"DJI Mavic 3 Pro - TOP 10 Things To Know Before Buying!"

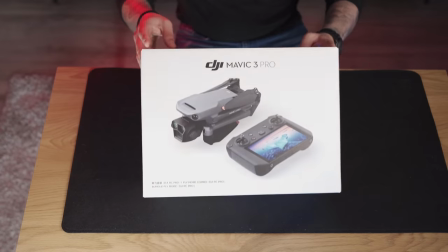(0:00)
This is the Mavic 3 Pro, DJI's most powerful foldable consumer drone,
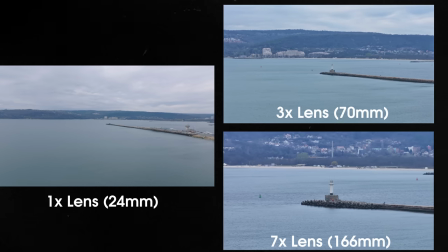(0:05)
boasting an amazing triple lens camera system, allowing you to quickly switch between three completely different focal lengths without ever needing to land,
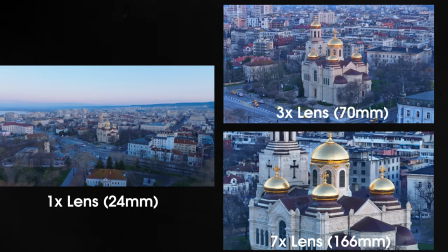(0:12)
swap lenses and lose time. DJI states this drone completely replaces their Inspire 2 with an X5S camera,
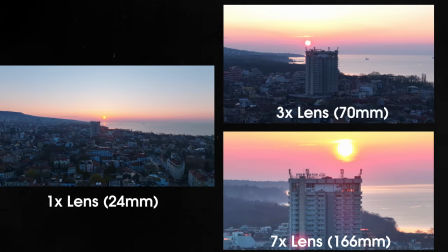(0:19)
giving you a lot more control over how you want to capture your shots and tell your story in a more convenient and portable way.
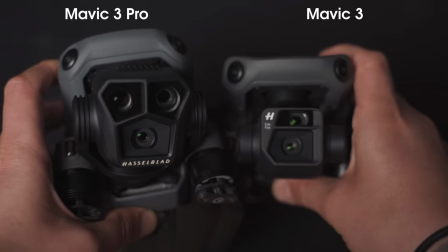(0:26)
The majority of the features we've seen from the Mavic 3 drone are exactly the same here as well,
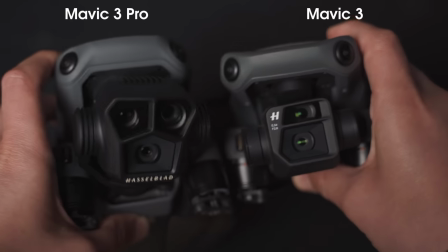(0:31)
besides the camera system of course, which we have a lot to talk about, and a few other small changes which I'll mention later in the video.
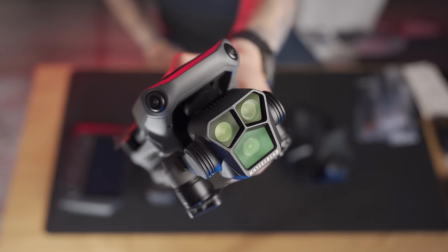(0:38)
So first, let's start with the all-new medium telephoto camera,
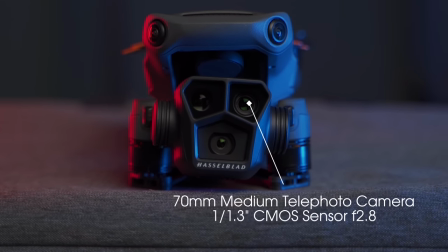(0:41)
which is in the upper right corner of the drone and has a 1 over 1.3 inch CMOS sensor with a fixed aperture of f2.8.
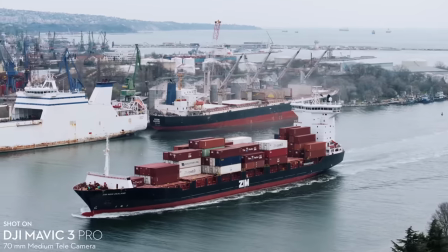(0:49)
It shoots 10-bit video and 4K 60fps in D-LogM and HLG color profiles.
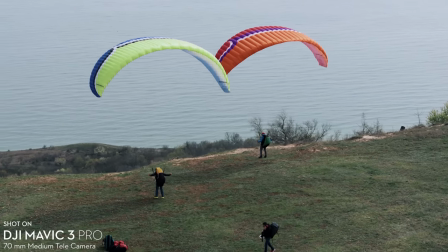(0:55)
The purpose of this camera is to help viewers focus their attention on a specific object in the frame
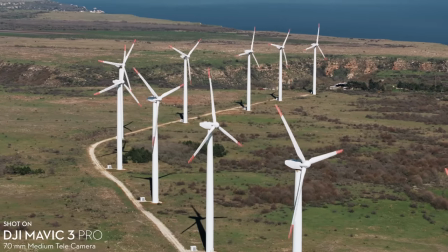(1:00)
as because of the longer focal length there are fewer elements in the shot and they grab your attention easier.
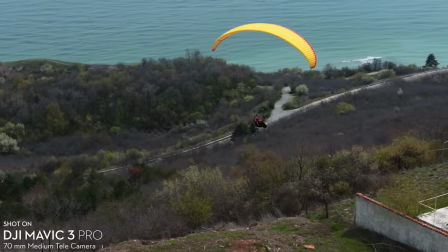(1:05)
I actually really like the look of the footage coming out of this new lens as it gives you that more premium cinematic look where you still have some
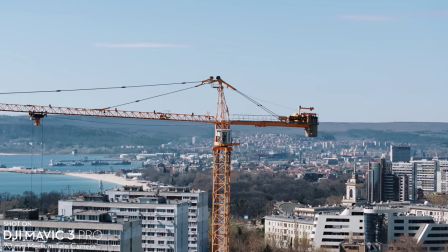(1:12)
compression between the foreground and the background elements of your shots but not to the point that you can only focus on one thing only.
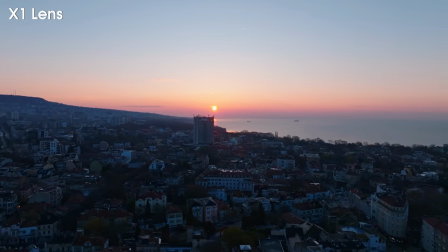(1:20)
It's a great middle ground between the wide-angle look of the 24mm camera of the Mavic 3 which by now is super standard and serves well for
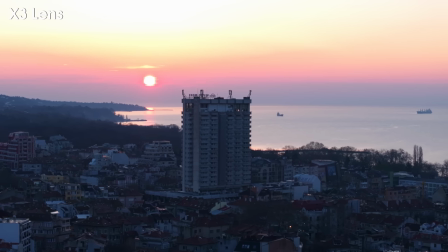(1:27)
establishing shots but when you want to point the viewers attention towards a specific object for example this lens can give you that perfect punch-in without
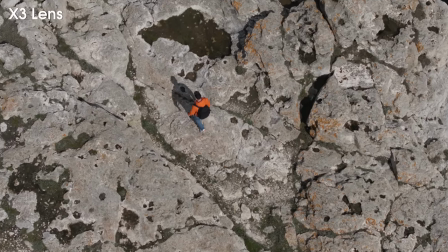(1:35)
sacrificing any quality. The 3x medium telephoto lens also supports all the cool features that it needs to such as hyperlapse, active track,
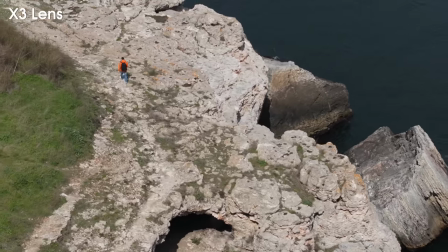(1:43)
spotlight and point of interest so there are tons of possibilities for you to create even more interesting footage now.
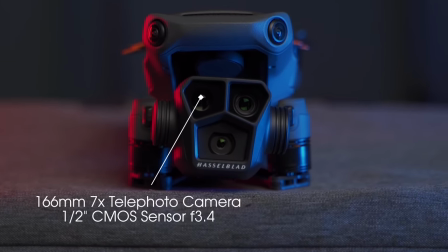(1:50)
Next we have the 166mm 7x telephoto camera camera, which we've seen in the Mavic 3 lineup,
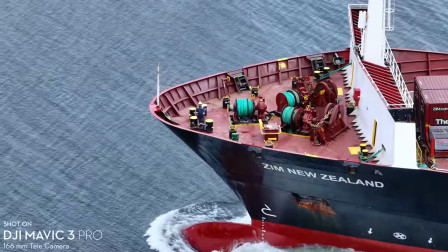(1:56)
but this time it has actually been completely reworked in order to record in better quality and correspond to that Pro name of the drone.
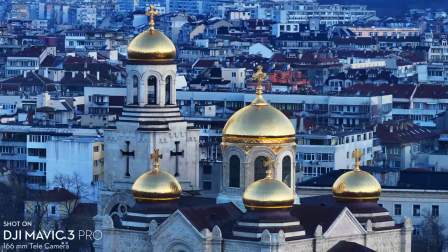(2:04)
So now, the sensor of this 166mm equivalent lens is 0.5 inch CMOS sensor with a fixed aperture
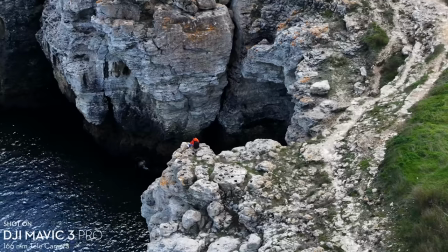(2:10)
of 3.4 which allows you to shoot in 4K 60fps in H.264,
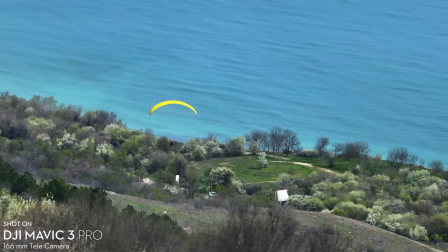(2:17)
H.265 and ProRes if have the Mavic 3 Pro Cine but the caveat is that it only shoots in normal color
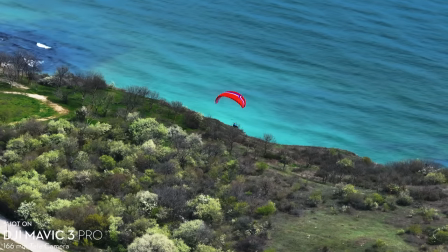(2:23)
profile. However, the compression this lens creates is just out of this world and I'm super super happy to have this on board so I
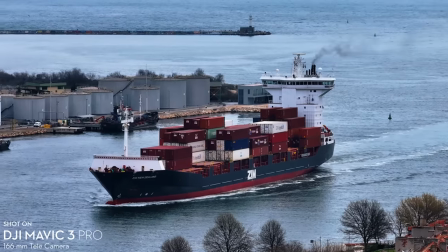(2:30)
can easily punch in and get into some seriously detailed shot with lots of information and great quality.
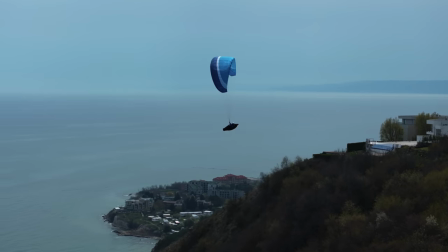(2:36)
This lens is particularly useful when combined with the other two lenses if you want to completely cover the whole range of the focal length this drone
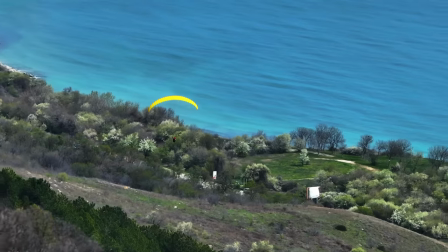(2:43)
has to offer so you can enrich your storytelling by including different looks of the same area and provoke different emotions.
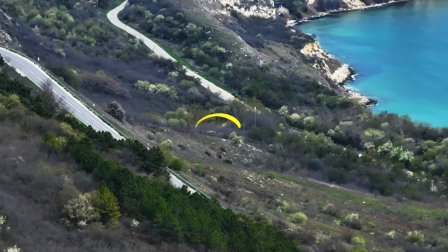(2:50)
For example, the 7x lens is perfect to showcase a specific object like a person, an animal,
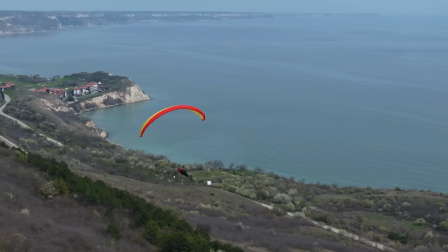(2:56)
piece of architecture or a natural element that you specifically want to focus on to better tell a story.
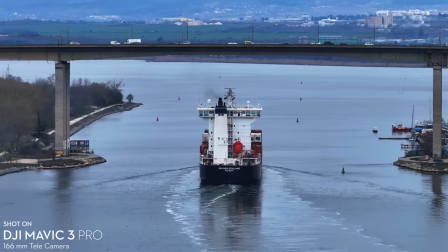(3:01)
I also found this lens super useful in situations where you don't want to or simply cannot get closer to the object that you want to film.
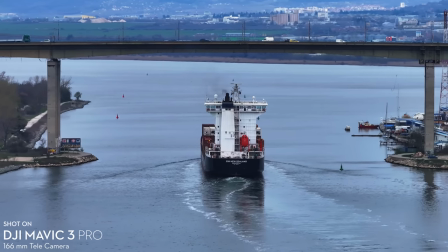(3:09)
Like for example, this ship which sails right on the edge of a no-fly zone and a shot like this wouldn't have been possible with a regular lens. Now if you want to really take advantage of that triple lens camera system you'll have two choices to make when it comes to shooting with it.